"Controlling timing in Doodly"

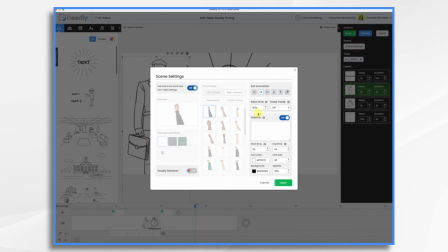(8:29)
Okay, so that's back in sync. Now in this example, I had already added 8.5 seconds to the end of this scene,
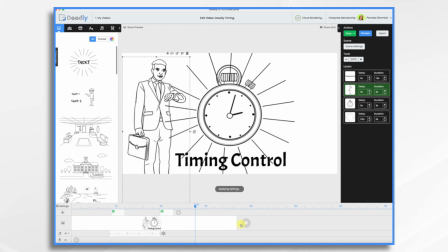(8:38)
and that's fine, but I want to show you what happens with the default setting here.
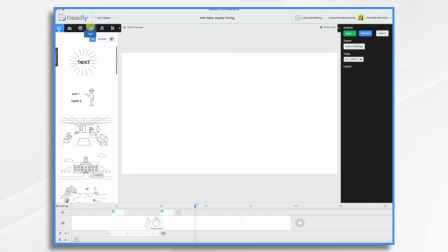(8:44)
So let's create a new scene. I'm just going to add some text.
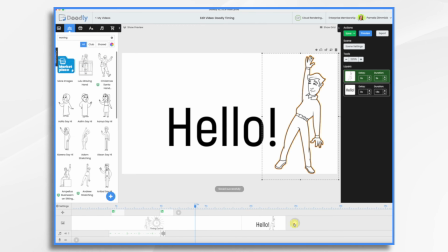(8:48)
So let's say this is our scene, and then let's have another scene. So on our original scene, it has 0.5 seconds by default here, extra time.
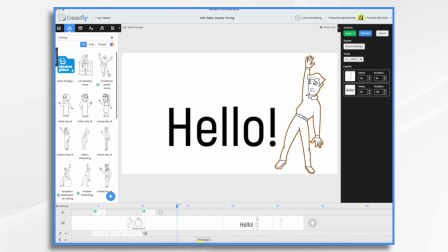(9:02)
And then it's going to have a swipe left animation. That's the default. Well, what happens when we watch it?
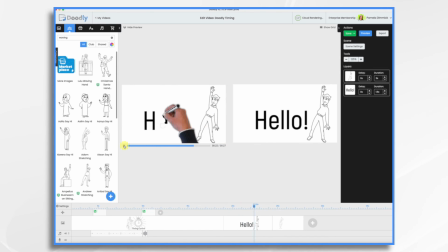(9:12)
So here comes my scene. It immediately swipes away.
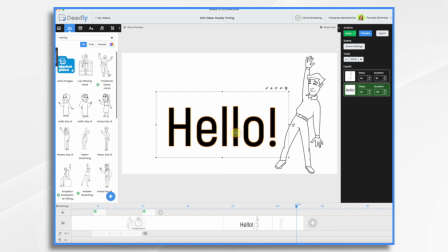(9:17)
And while that's okay for a short word like hello, let's make this a little longer.
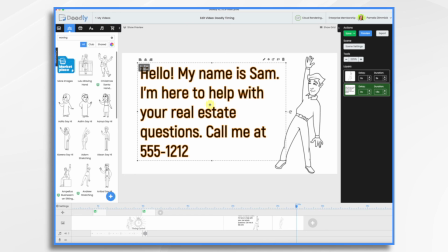(9:28)
So let's say this is our scene now, okay? Watch what happens.
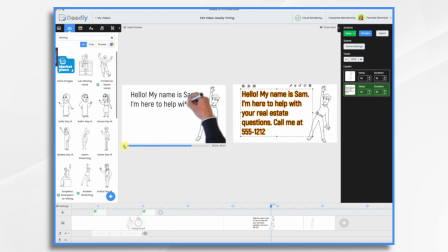(9:33)
Okay, so this will be a little bit more normal. I'll still make it slower, but here's what I want to show you.
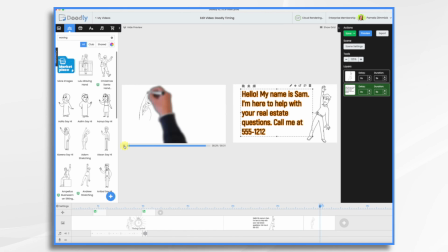(9:40)
It swipes away right after this final text. And first of all, it's not enough time to even really understand what was written there.
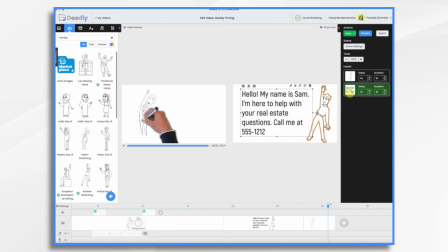(9:53)
And then if you have a phone number or something, nobody has time to write it down. So you need to go to scene settings and add that extra time.
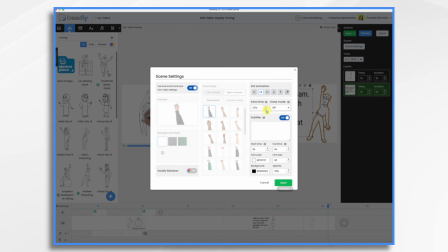(10:01)
My preference in general, I like to go 2 seconds after everything. For something like this with the phone number, I would add a little bit more time.
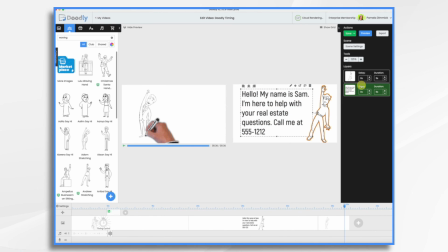(10:11)
In this example here, I would probably even switch this like so, so that I have even more time for this phone number. So now if we looked at it,
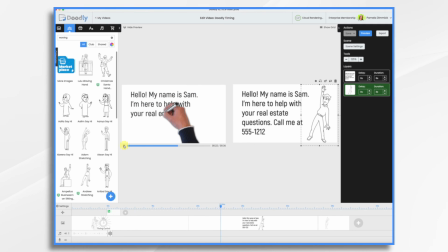I have more time to absorb the message. And that's the basics of adjusting timing in Doodly. I hope this gives you some ideas. Thank you for watching.